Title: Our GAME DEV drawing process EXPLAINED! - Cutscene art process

Hey everyone, my name's Ash. I'm an independent game developer currently working on a game called Viral Reload EX. I get a lot of questions from my friends and family about what exactly it is I do every day, so I thought today we could take a deep dive into one of the processes that goes into making a game.
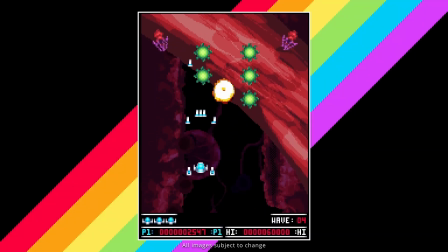(0:18)
Viral Reload EX is a vertically scrolling shoot 'em up, kind of like Galaga, where each wave of enemies is randomly chosen.
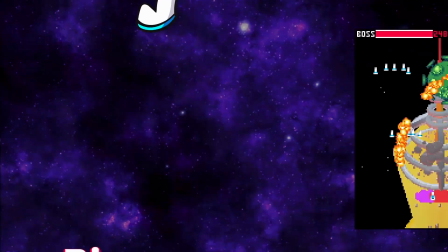(0:25)
Playing as the main characters Bimmy and Octo,
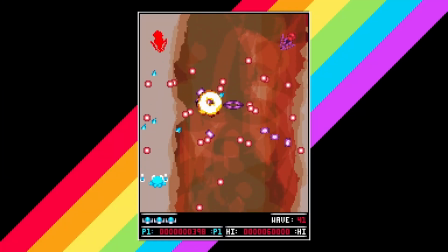(0:29)
you alternate between shrinking into the bodies of sick patients to cure them of disease, and chasing after the dastardly villain Kyle Kaboom.
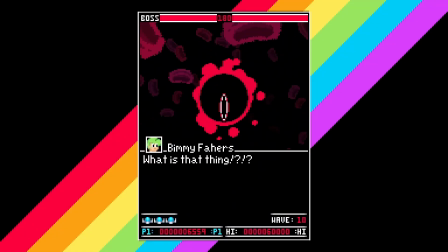(0:36)
Throughout Viral Reload, the gameplay is interrupted with cutscenes, which are short, comic book-like segments that advance the story.
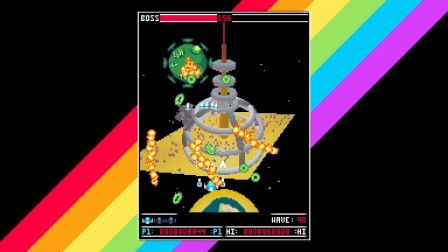(0:43)
Today, I'd like to go in depth into the process of writing and drawing these cutscenes.
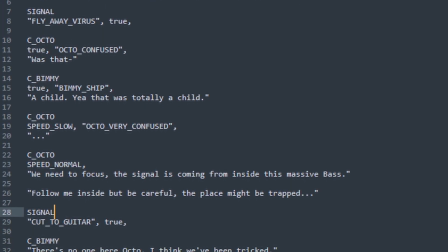(0:49)
The cutscenes start in a text editor, where I write a draft of the dialogue for the scenes.
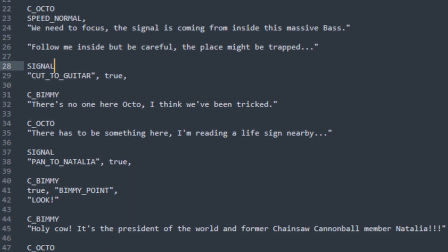(0:54)
I don't worry too much about the specific dialogue at this point. The important thing is that the major story beats get set in stone.
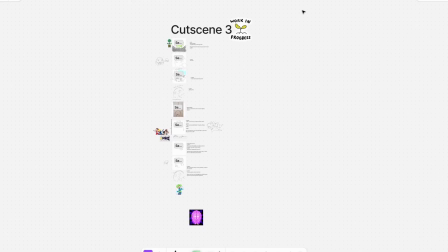(1:03)
Afterwards, I meet with the artist Kaya, and we start the storyboarding process.
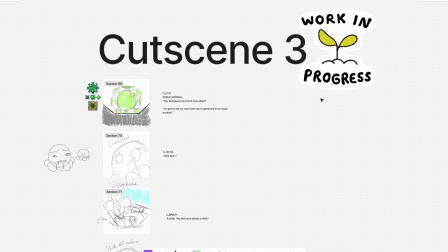(1:08)
I copy over the rough dialogue and draw rough sketches of how each scene will look.
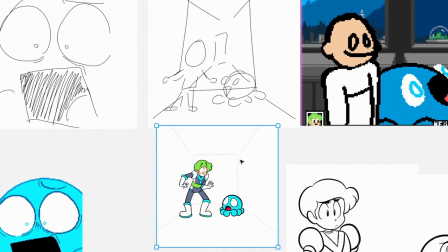(1:13)
Then, Kaya draws significantly better sketches that actually look like the characters.
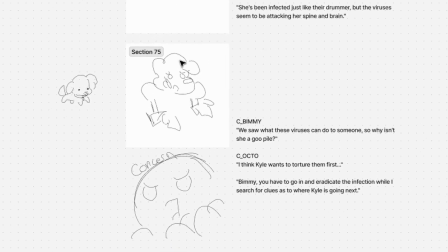(1:19)
For some reason, I have a tendency to draw Bimmy like a dog.
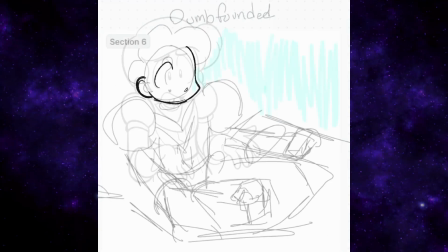(1:24)
Now that we're done storyboarding, I'm gonna pass the mic to Kaya and let them explain their drawing process.
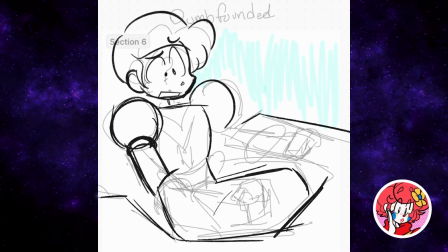(1:30)
As we trust the process with my very messy sketching,
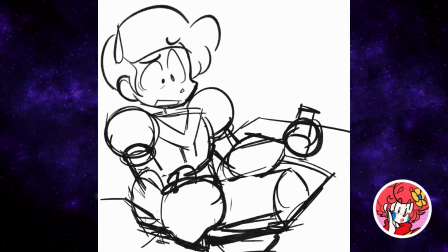(1:33)
let me just say I've been having a ton of fun drawing the cutscenes and helping design the characters for this game, and Bimmy by far is one of my favorites.
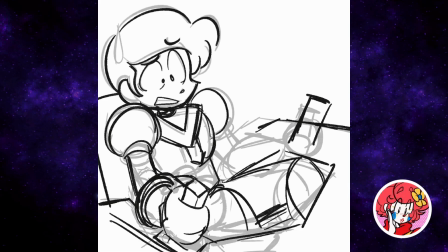(1:42)
I tend to go ham on his expressions because I want to make him a very lively and even somewhat relatable protagonist.
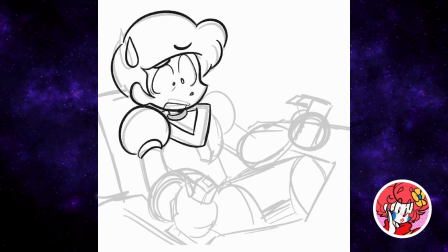(1:49)
He isn't afraid to show a wide range of emotions, from joy to fear to bewilderment to anger.
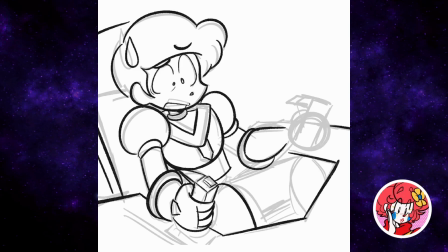(1:55)
Bimmy's personality, design, and overall art style take a lot of inspiration from simplified yet expressive and big-eyed styles from cartoons,
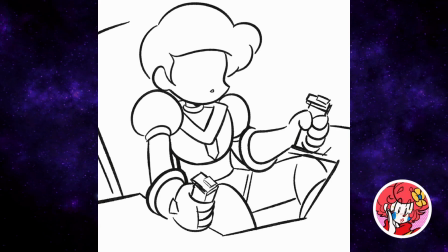(2:03)
anime, and video games popular around the 90s and early 2000s. Mega Man is one example. Each piece of cutscene art is drawn with a lot of bounciness and energy, staying close to Ashton's rough sketch thumbnails,
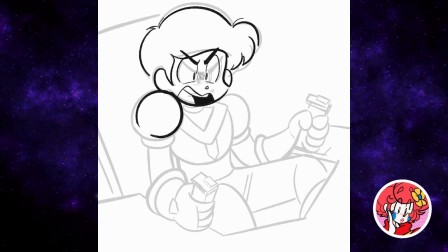(2:16)
while also adding my drawing style's cartoony flair, and keeping it simple to the best of my ability.
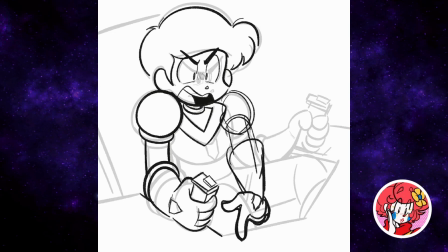(2:22)
And with that, I want to say it's been a joy watching the art, characters, and overall game come to life.
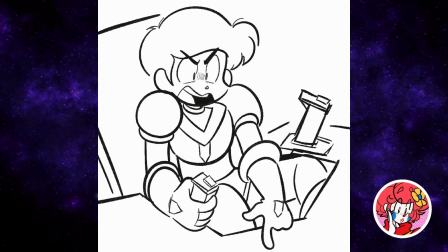(2:28)
And with that, I pass this back to Ash.
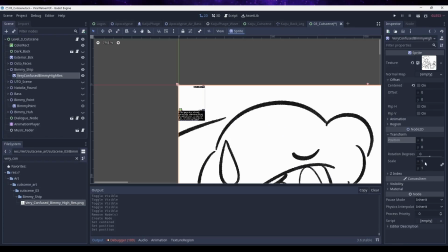(2:30)
Now, these drawings are great, but unfortunately, once we take them into the game, they look like this.
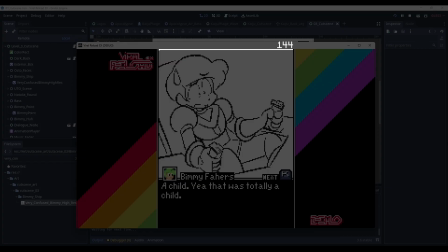(2:39)
See, my game has a resolution of 144 pixels by 192 pixels, and the actual area available for showing artwork is a tiny 144 by 144 square.
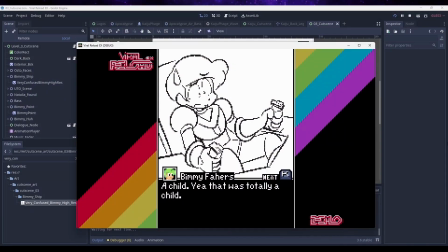(2:53)
That means I need to redraw this artwork at a resolution that looks good in the game.
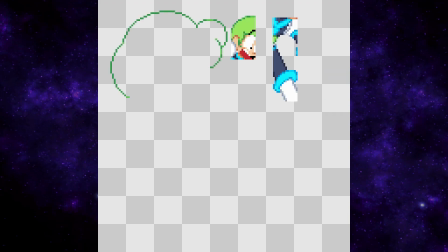(2:59)
So, it's now my job to color and quote-unquote ink the drawings, kind of like you would in a comic book, but using pixel art. I use a program called Pixsquare to draw pixel art on the go, and while it supports time-lapse exports,
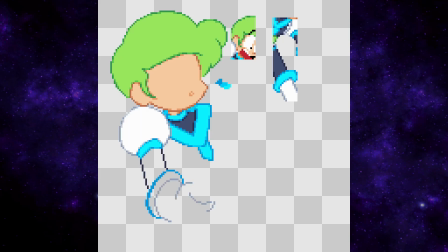(3:14)
it doesn't actually show the reference layer that I'm using, so I'll overlay that here. When I'm inking a larger piece like this, I like to use colored outlines, as it helps to distinguish where one section of a character ends and begins.
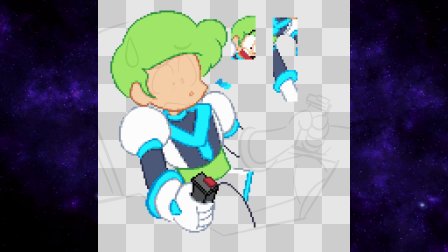(3:28)
You can also see me mixing lighter colors into the line art here, which is a technique known as anti-aliasing.
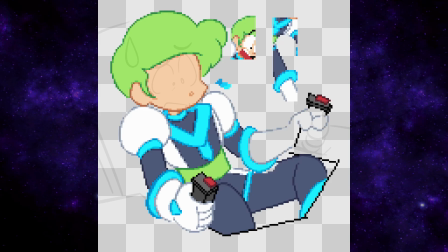(3:34)
This helps to smooth out the lines and imply a higher resolution than is actually available. The biggest challenge with this inking process is trying to be faithful to the original artwork at this resolution.
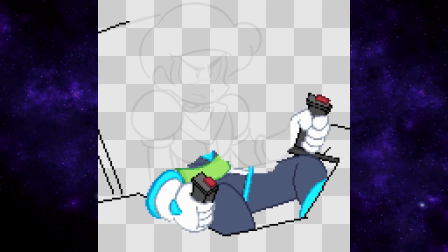(3:48)
Sometimes I have to exaggerate certain lines or curves, and sometimes details get lost due to the resolution. I want to do justice to these drawings, but when every pixel counts, I have to be mindful of where I'm placing them.